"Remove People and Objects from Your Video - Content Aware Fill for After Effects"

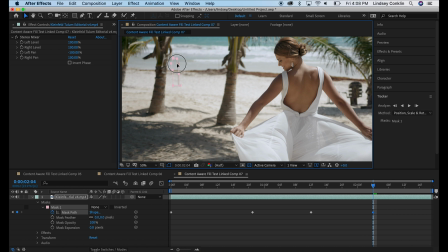(4:10)
Drag the mask over.
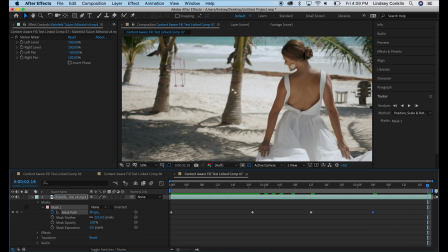(4:14)
A couple more times. Actually, we'll just go to the end. Let's see what this does here. Drag the mask over.
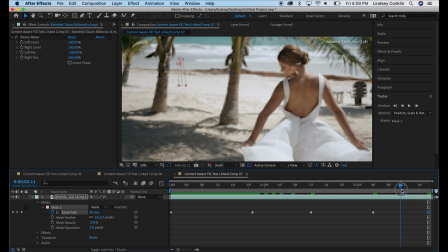(4:20)
So now I've got this animated mask and it looks good.
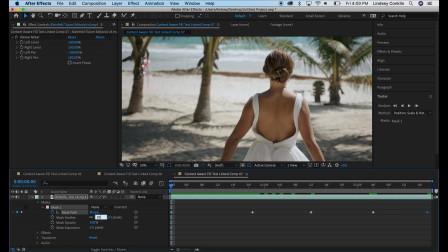(4:25)
I'm gonna feather the mask a little bit. 20 pixels ought to do it. This is about 4K, so 20 pixels should be good. And that feather is just gonna really smooth out the edges from what After Effects produces for us.
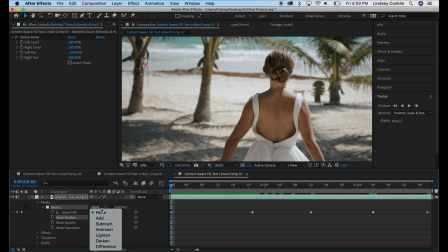(4:39)
So now we're gonna change this value to subtract, and it gets rid of our flag now. And so now there's a hole basically in our video file that Content Aware Fill has to fix for us.
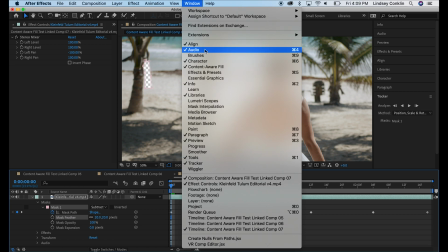(4:52)
So to pull up Content Aware Fill, go to Window, Content Aware Fill, it appears down here.
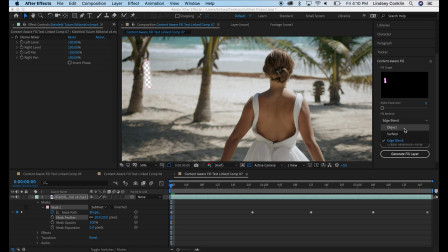(4:58)
We have fill method. There's three options: object, surface, and edge blend. Now, this is an object that we're going to remove, so we'll select that. Surface is if you're trying to fix maybe a blemish or something on a wall or skin or something.
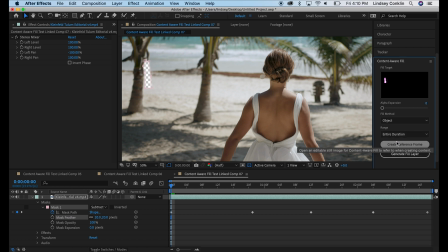(5:10)
And the range, we're going to change to entire duration or leave on entire duration. And we're going to hit generate fill layer.
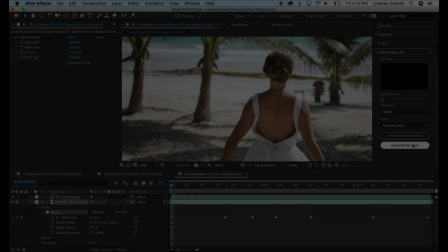(5:18)
So we'll go ahead and let it do its process and see what happens. Okay, so content aware fill is done.
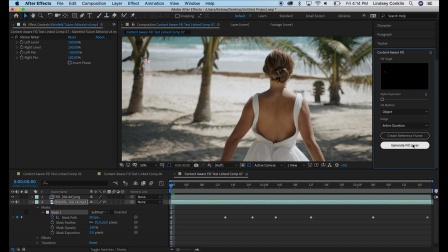(5:24)
Hit that space bar and see how it did.
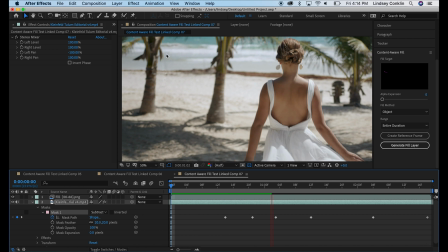(5:29)
You can see as it plays through, our flag is gone.
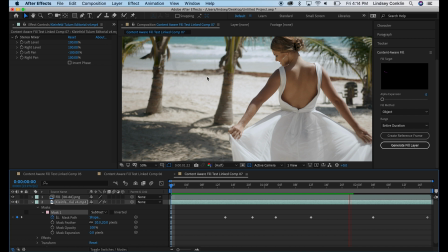(5:34)
And I'm really pleased with that. I think that looks good.
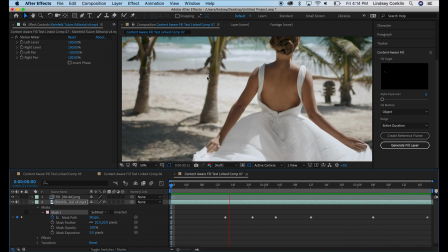(5:39)
So now our eyes are gonna be focused on our model,
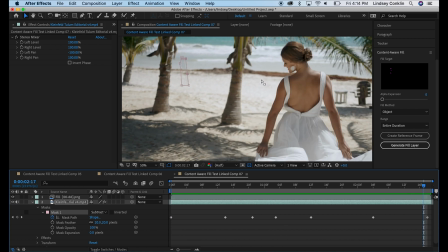(5:43)
and we're not gonna be distracted by this nasty red flag that was waving in the wind.
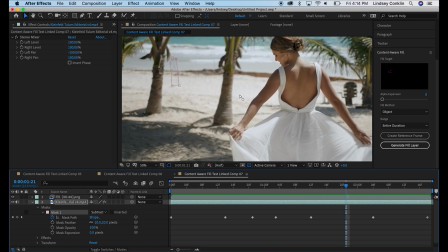(5:48)
So we'll go ahead and save that and go back to Premiere.
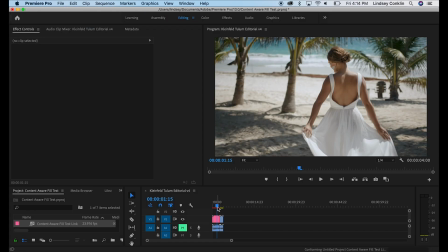(5:53)
And as you can see in Premiere now, our flag is gone, just the way we wanted that shot. So now you might be thinking, well, that was just a flag. That's easy, pretty basic background.
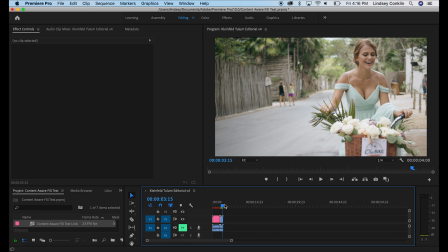(6:06)
Not much going on back there. What about people? Can After Effects get rid of these people on a more complex, I would say, background?
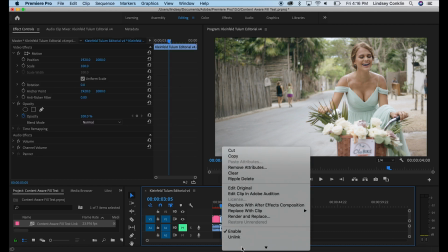(6:18)
Well, let's find out. So we'll do the same thing here. We're gonna pull this clip into After Effects by replacing it with an After Effects composition.
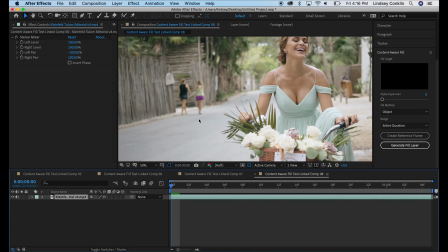(6:26)
And there's our nasty people walking behind our beautiful bridesmaid here, who does not have a mustache, and purple shorts just begging for attention. So let's see if Adobe's Content Aware Fill can get rid of them. This time I'm gonna use the shape tool, and we'll go ahead and just
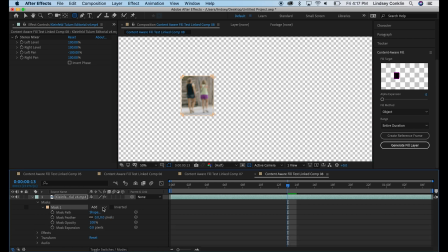(6:48)
highlight those people, go down to our mask, hit none so we can see what's going on.
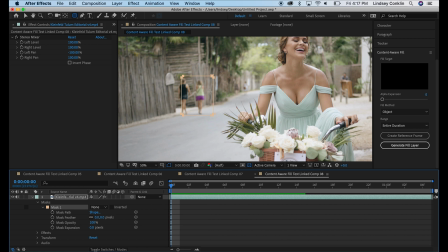(6:54)
And we'll go ahead and keyframe this the same way we did the last one. So mask path, get our arrow here. And I'm just gonna go to the end because they're movement's not too crazy, and we'll just move this mask and that should be good.
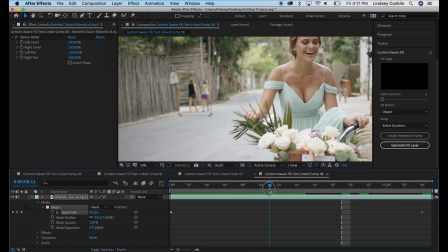(7:14)
Let's see how it did. Yeah, so the mask pretty much stays on them the whole time. That's good. Okay, I'm gonna feather it just like I did the last one, about 20 pixels. You may or may not need to feather your mask, just something that I did if it seems to work a little bit better for me.
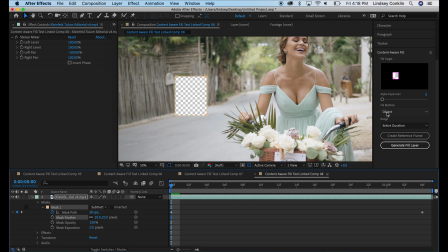(7:31)
And hit subtract, object, entire duration, generate fill layer. Let's see what happens. Okay, so it's done. We'll hit spacebar and see how that looks.
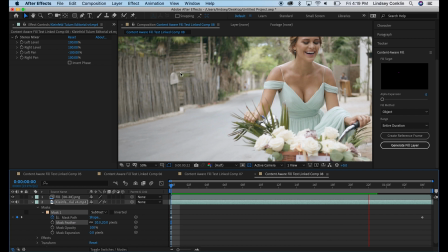(7:48)
And if you ask me, that looks really, really good. I'm super pleased with that. Purple shorts is gone, no more distraction. I mean, if you look closely, you might see a little bit of a glitch there,
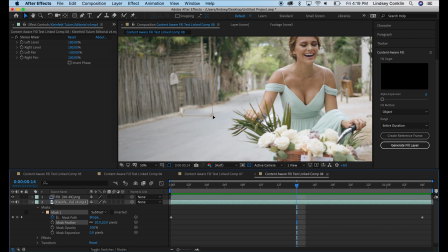(8:04)
but to be honest, you're not gonna be looking at in that direction anymore because their purple shorts is gone. So you're gonna be looking at our beautiful bridesmaid riding this bike down the streets of Tulum, and your eyes aren't gonna be pulled over to the people walking in the background.